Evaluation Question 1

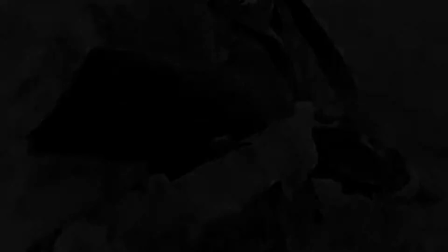(0:05)
To help with the understanding of the basic concepts that help build a successful music video, we looked at the Andrew Goodwin theory.
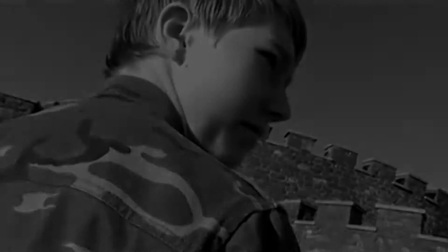(0:11)
One of the key aspects of this theory is that music videos demonstrate genre characteristics
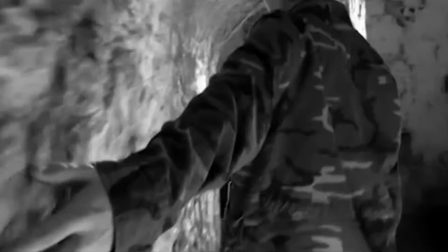(0:17)
and conventions, and that music videos generally have a visual relationship with the lyrics.
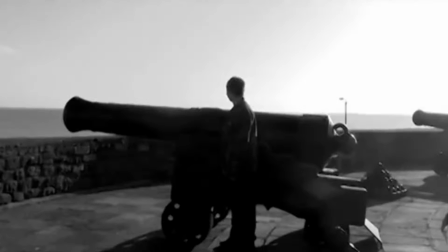(0:23)
Our music video genre was a subgenre of folk known as neo-folk. As this is a niche genre, we struggled to find any real information on it.
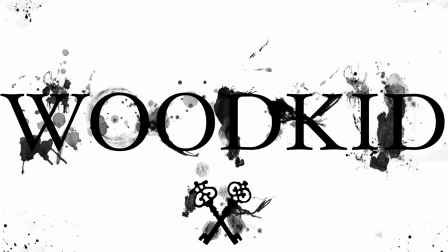(0:31)
By watching other songs by the artist Woodkid, we learned that neo-folk videos are narrative-based and often use imagery to portray a certain symbolic meaning.
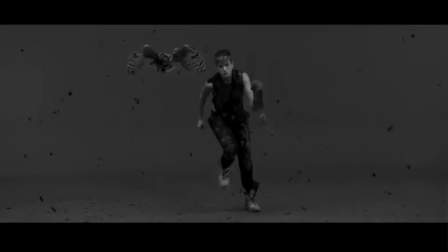(0:40)
For example, black and white and slow motion is often used to create a dramatic image.
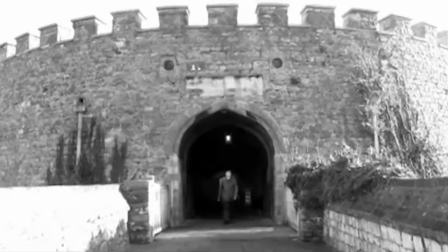(0:46)
We use this in our music video as we use black and white throughout the majority of our music video to convey the theme of war and peace.
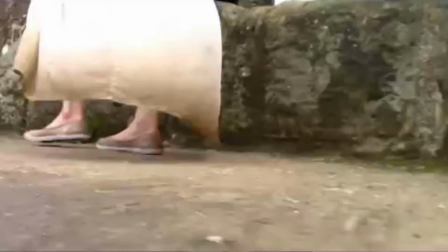(0:53)
We portrayed this theme with the use of light and dark binary opposites to show the contrast between war and peace.
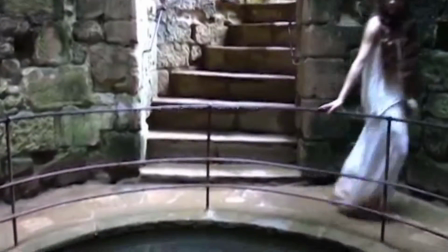(0:59)
We learnt this concept by understanding the theory by Levi Strauss.
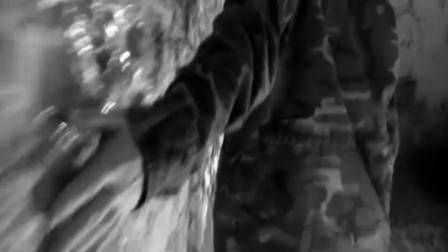(1:03)
For example, the shots of the soldier are in black and white, which are quite dominating with sharp contrast.
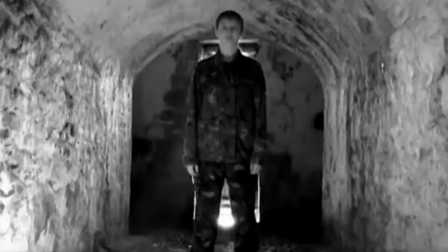(1:08)
A particular shot would be the low angle tilt up to the main character within the castle scene, as this shows the character's sense of power.
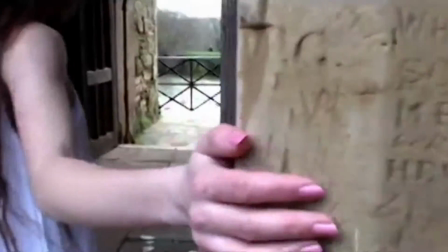(1:17)
Another way in which we portrayed the difference between war and peace was through the use of mise-en-scene.
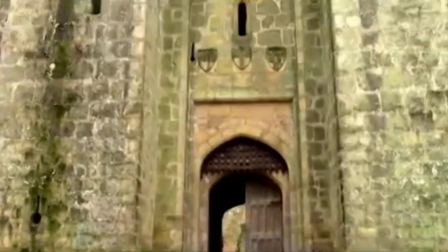(1:22)
For example,
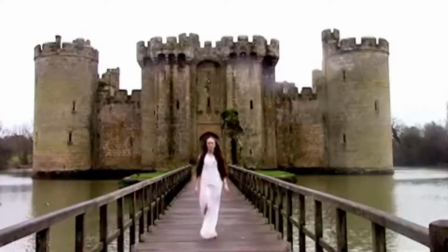(1:23)
we used locations that were rather interesting and creative as we went into great detail to find the right places to film so we could create symbolic imagery.
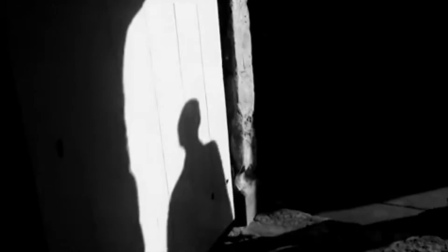(1:31)
For example, one of the scenes with a soldier, we used Deal Castle, which had a military feel to it, with the cannons.
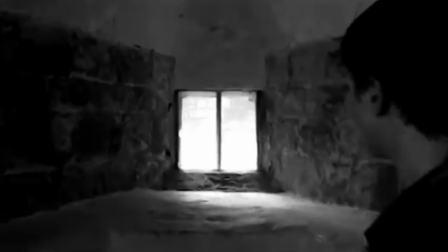(1:37)
This then contrasts with the scenes of the peace character at Bodiam Castle,
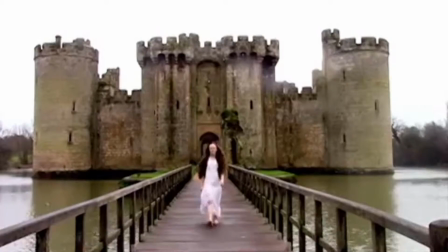(1:41)
as this castle was more decorative with a fairy tale feel to it, reflecting her more peaceful nature.
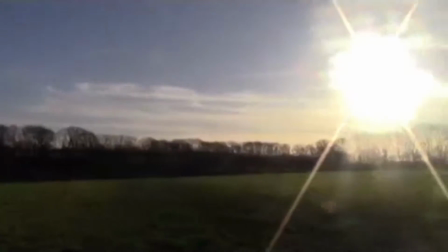(1:47)
We also used animals for a number of shots within our music video to help portray our narrative.
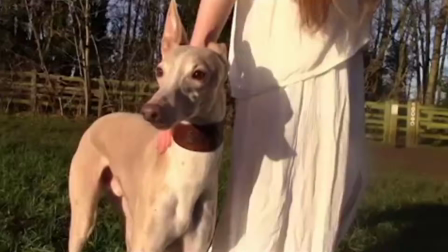(1:51)
For example, we used dogs as a means of symbolism to reflect the two sides.
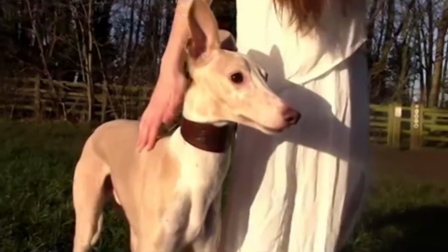(1:56)
To do this, we used two whippets as a symbol of peace due to their elegance and general graceful appearance.
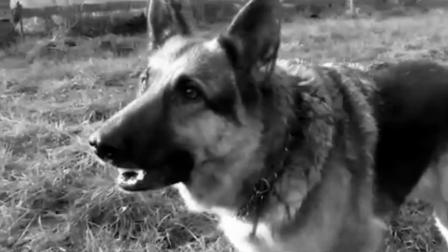(2:00)
To represent war, we used the German Shepherd due to their more vicious appearance.
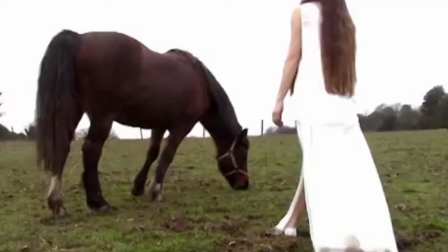(2:05)
As well as dogs, we also used the horse, as horses are not only a symbol of peace, but also power! Another way in which we show the different sides is through the use of costume. For example, the soldier wears typical camouflage to represent him as a soldier, and to link him to war.
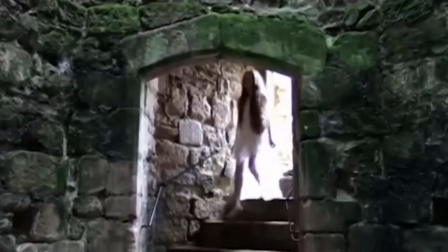(2:19)
The peace character wears a white dress to generally create a calming appearance.
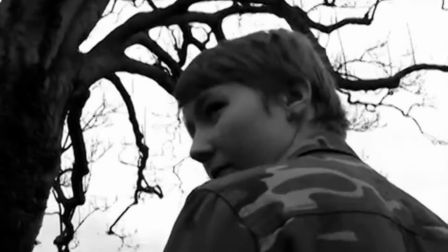(2:23)
This use of costume has enabled us to show the good and bad side of the characters, as they are both literal symbols of war and peace.
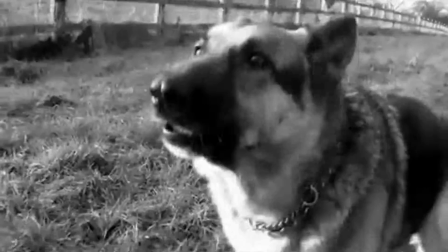(2:30)
We also used slow motion shots within our finale of our music video with the paint fight between the two characters.
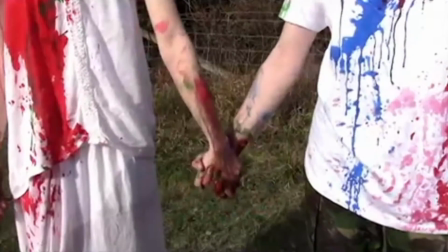(2:36)
The use of paint and powdered paint within the fight was to reflect the unity between the characters as the soldier breaks free from war and accepts peace.
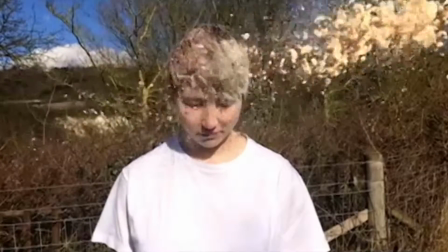(2:44)
We use slow motion shots to amplify the significance of the paint, as these shots have a dominant role within the video,
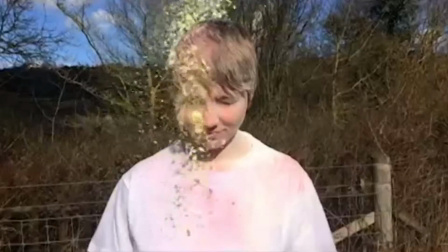(2:51)
so the audience is left to ponder on the message that we are trying to portray as the narrative reaches the end.
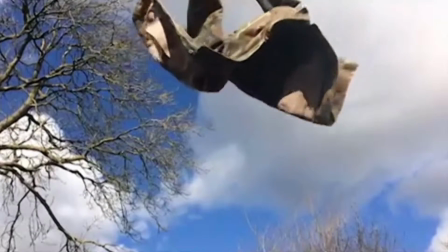(2:56)
We use slow motion as we learnt from watching other neo-folk music videos that slow motion
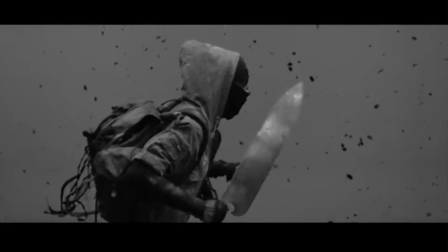(3:01)
scenes are a key aspect of the genre to allow the audience to understand the symbolism used.
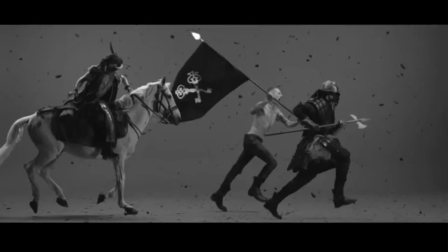(3:07)
These scenes can be linked to the audience pleasures theory, known as the uses and gratifications theory.
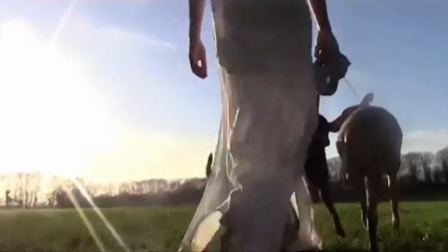(3:12)
Our music video for the sake of emotional pleasure, as they may be moved by the depth of the symbolism used,
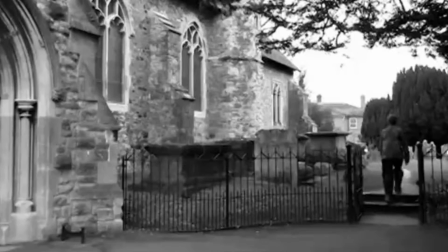(3:17)
or they could watch as a form of escapism from real life.
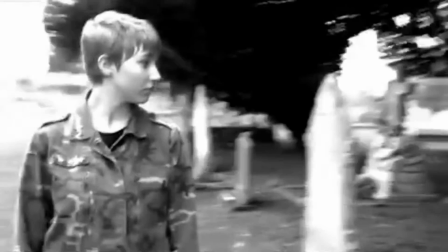(3:21)
As well as including genre characteristics, our music video also included an intertextual reference to other music videos.
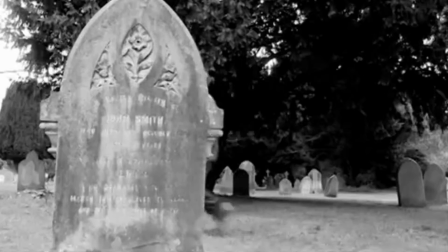(3:29)
This is because the paint fight scene originally came from the music video for Green Day's American Idiot.
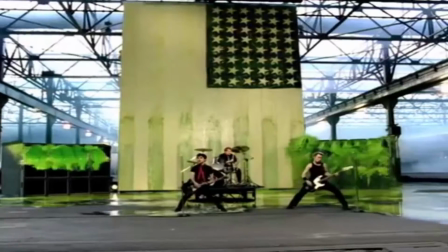(3:33)
As in the video, there's a scene which green paint bursts from the American flag to represent green peace and to rebel against war,
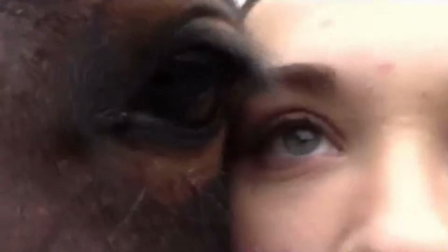(3:40)
which also links to our theme of war and peace.
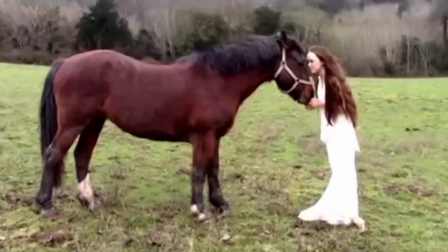(3:43)
When creating our music video, we felt that it was essential for us to create a relationship between the lyrics and the imagery we used.
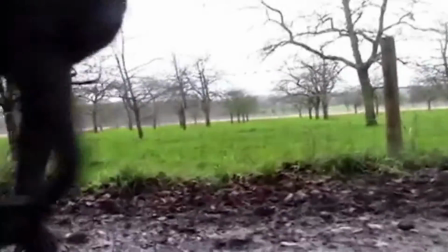(3:50)
This is a convention of music videos pointed out by the Andrew Goodwin theory.
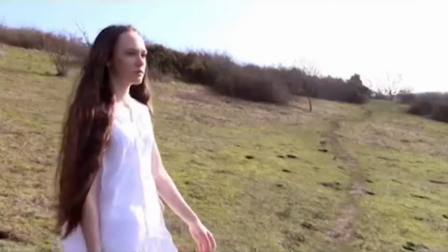(3:54)
We used some illustrative shots that help to describe our interpretation of the lyrics within the narrative.
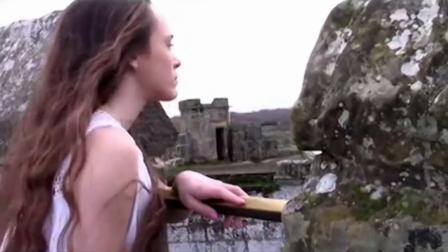(3:59)
For example, one of the lines is "the sun will be guiding you." We took this line as a reference between the peace character and the soldier.
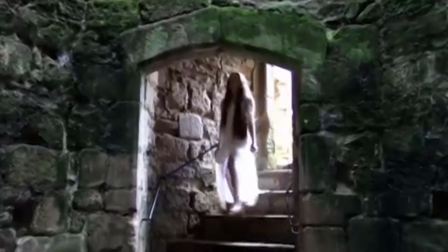(4:05)
In this shot, the peace character can be seen in the castle, which represents how peace is the guiding light or sun of the narrative, as she guides the soldier to a life of peace.
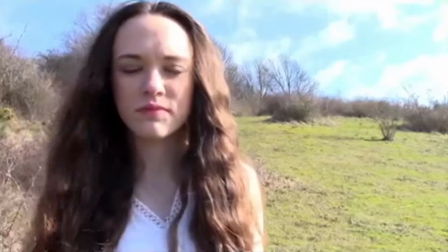(4:14)
This whole concept actually challenges conventions of real media products and the way women are represented in the media.
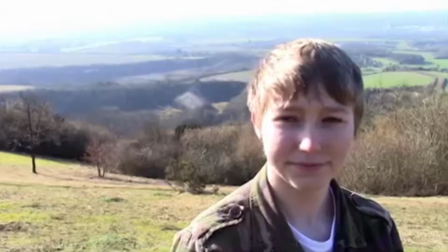(4:20)
This is because the theorist Laura Mulvey states that female characters generally slow down the narrative.
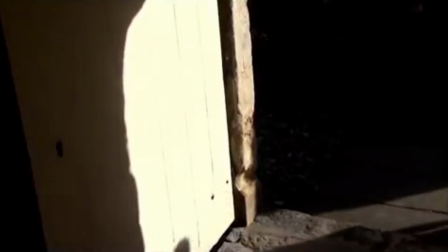(4:26)
However, the female character within our music video is not passive, but instead takes control of the narrative and overpowers the male character.
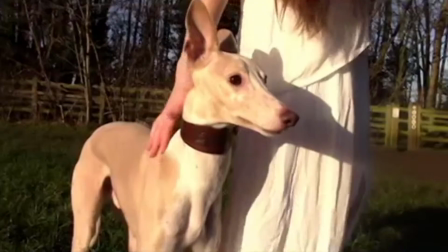(4:34)
Going back to the linking of lyrics, another line which was repeated several times would be "Run, boy, run."
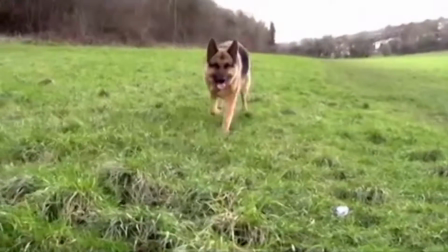(4:40)
On several occasions we used shots of the characters' feet from a close-up angle as they walked.
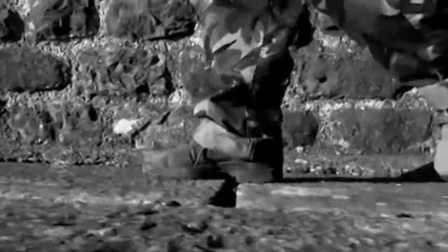(4:45)
This not only linked to the lyrics but also creates movement and shows that the characters have intentions of finding each other.
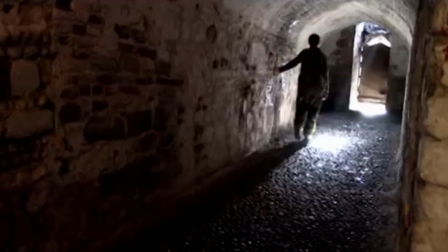(4:52)
Another scene from our music video to mention would be the shots from the beginning, shown in reverse and in colour for the first time.
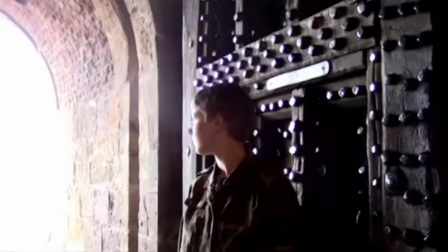(4:59)
We did this as it is a visual representation of the soldier undoing all the bad in his life, and he begins to accept peace.
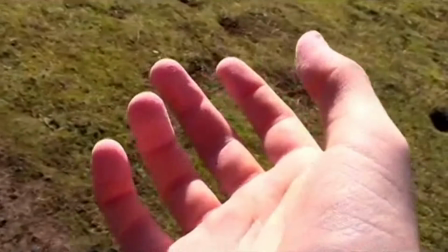(5:06)
To conclude, we believe that we were successful in creating our music video as it provides clear links to its
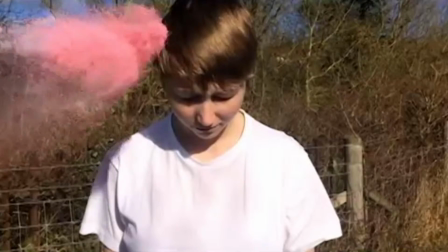(5:12)
genre with the use of conventions and as narrative-based imagery to portray our meaning behind the song.